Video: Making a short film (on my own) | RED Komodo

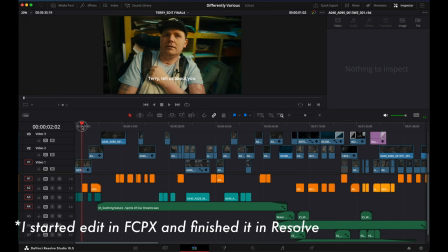this really helps to draw an audience encourage them to stick around and sort of pull them into the edit the rest of the edit was basically sort of compiling terry's contributions from across the three days and then sort of grouping them into thematic sections so you know stuff about his early life about the accident about the art project and then his own reflections on sort of becoming an artist and stuff like that.
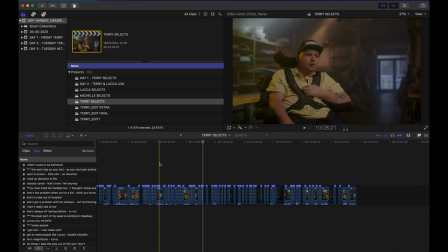I usually work in Final Cut Pro X. I pull my interviews or anything with recorded dialogue into an edit timeline and then I just scrobble through or scroll through it really quickly,
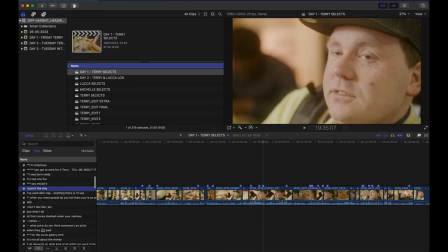double speed, place markers on the timeline and write little notes about what's being said.
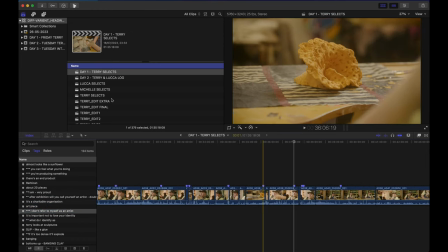I'll add little stars on the notes if it's a really important bit and then you know when it comes to Editing the project,
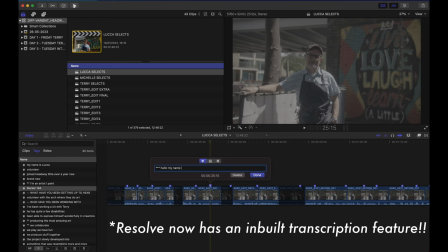it's kind of like having a mini timestamp transcript within the software. I've spun through all the material so it's fresh in my mind now. When I'm jumping through three days worth of footage, I can quickly look at these markers and tags and find the bits that I want to find.
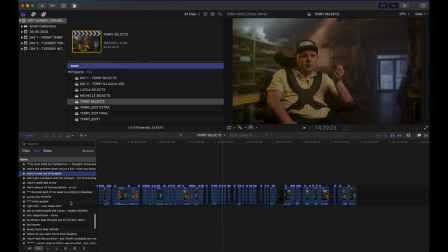Unlike just looking at a text transcript, it's important to see, listen to how people say stuff, what their face is doing, are they smiling, how they say it and all that sort of stuff. you know something I've said throughout this piece is that I really wanted to rely on Terry's own words as
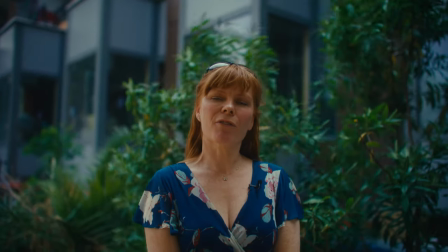much as possible I had obviously shot interviews with Luca and Michelle kind of had got those as backups in case I couldn't get what
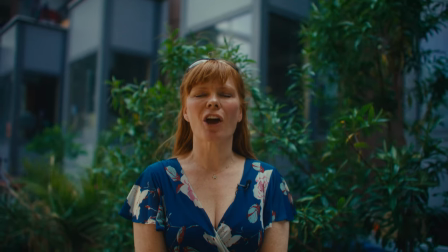I wanted from Terry but when I was working in the edit I realized that it would be really lazy to rely on those two interviews to sort of tell
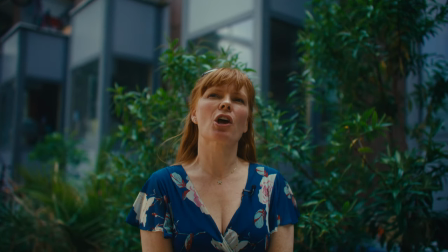Terry's story in the end I actually decided to drop Michelle's interview even though it was probably one of my favorite interviews on the project. It wasn't adding much to it in the sense that Terry was covering most of it anyway.
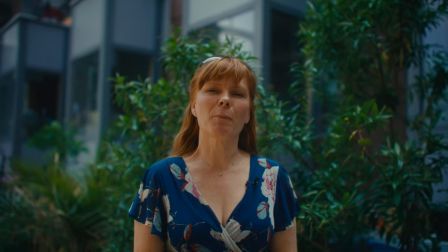This was probably like one of the nicest looking interviews as well but again it just wasn't serving the project so I just decided not to include it.
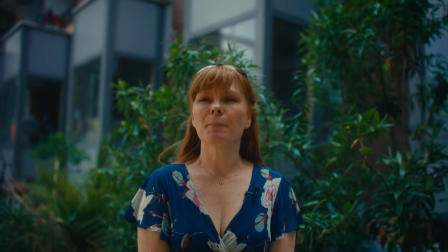I think that's another important lesson that sort of in the end you sort of have to kill your darling sometimes and sort of let go of your ego.
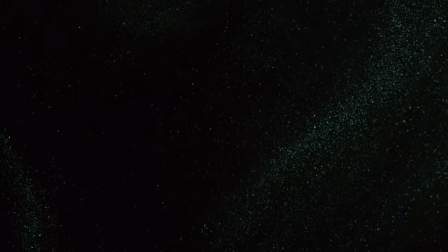Close to the start of the film we have a section where Terry talks about his injury.
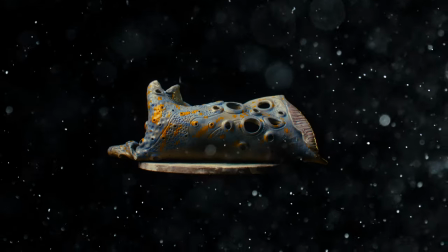I knew that I wanted some sort of more abstract imagery to cover this section but I didn't want it to be too sort of stylistically different from the rest of the film.
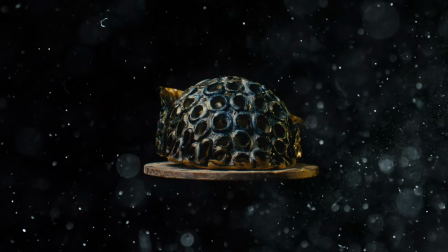So in the end I ended up compositing the clean artwork shots with some underwater footage that I got from Artgrid and then I just sort of played around
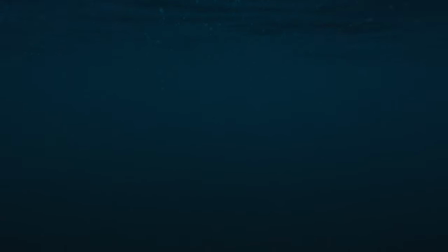with this sort of adding textures overlaying compositing the stuff together until I got these like subtle bubbles and stuff moving over the artworks and I really like how that ended up in the end because you know his artworks reference stuff with coral reefs and the sea and the ocean so it felt appropriate to sort of play with those visual references.
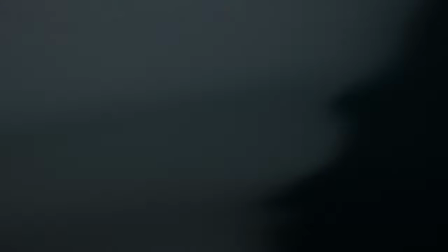A lot of the edit is also music, musically driven. I'm so used to doing this but as I got further on in the edit I did wonder whether this was the right approach. I make a lot of sort of online content that you know over the years has become more and more compressed and you've got
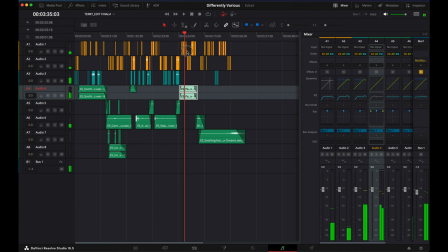to work with sort of music to keep it peppy and this has begun to spill over into to work like this and I realized that the whole film was sort of filled with music and it was quite fast paced. I do wonder whether I should have provided more space to listen to Terry and had less music and stuff in it but because of this towards the
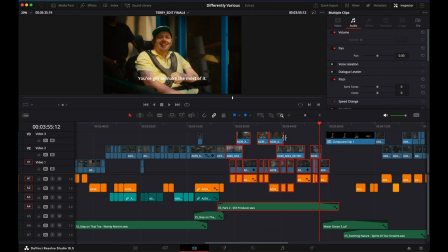end of the edit process I actually cut a little bridging section towards the end of the film that sort of moved the body of the film
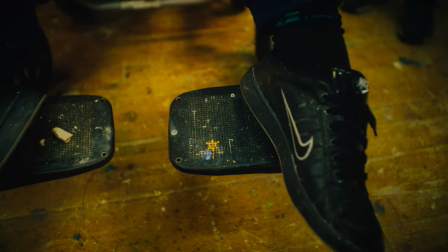into the final section of the film and for this I just didn't use any music I just used a bit of some environmental atmos sounds
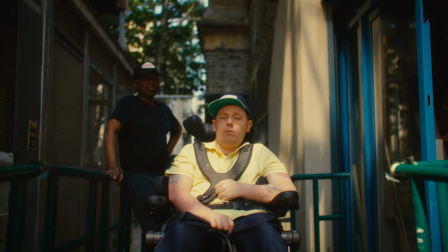and that was just to provide a bit of space and contemplation just to give you time to breathe before sort of going into the the final section of the film which again has has some ambient music.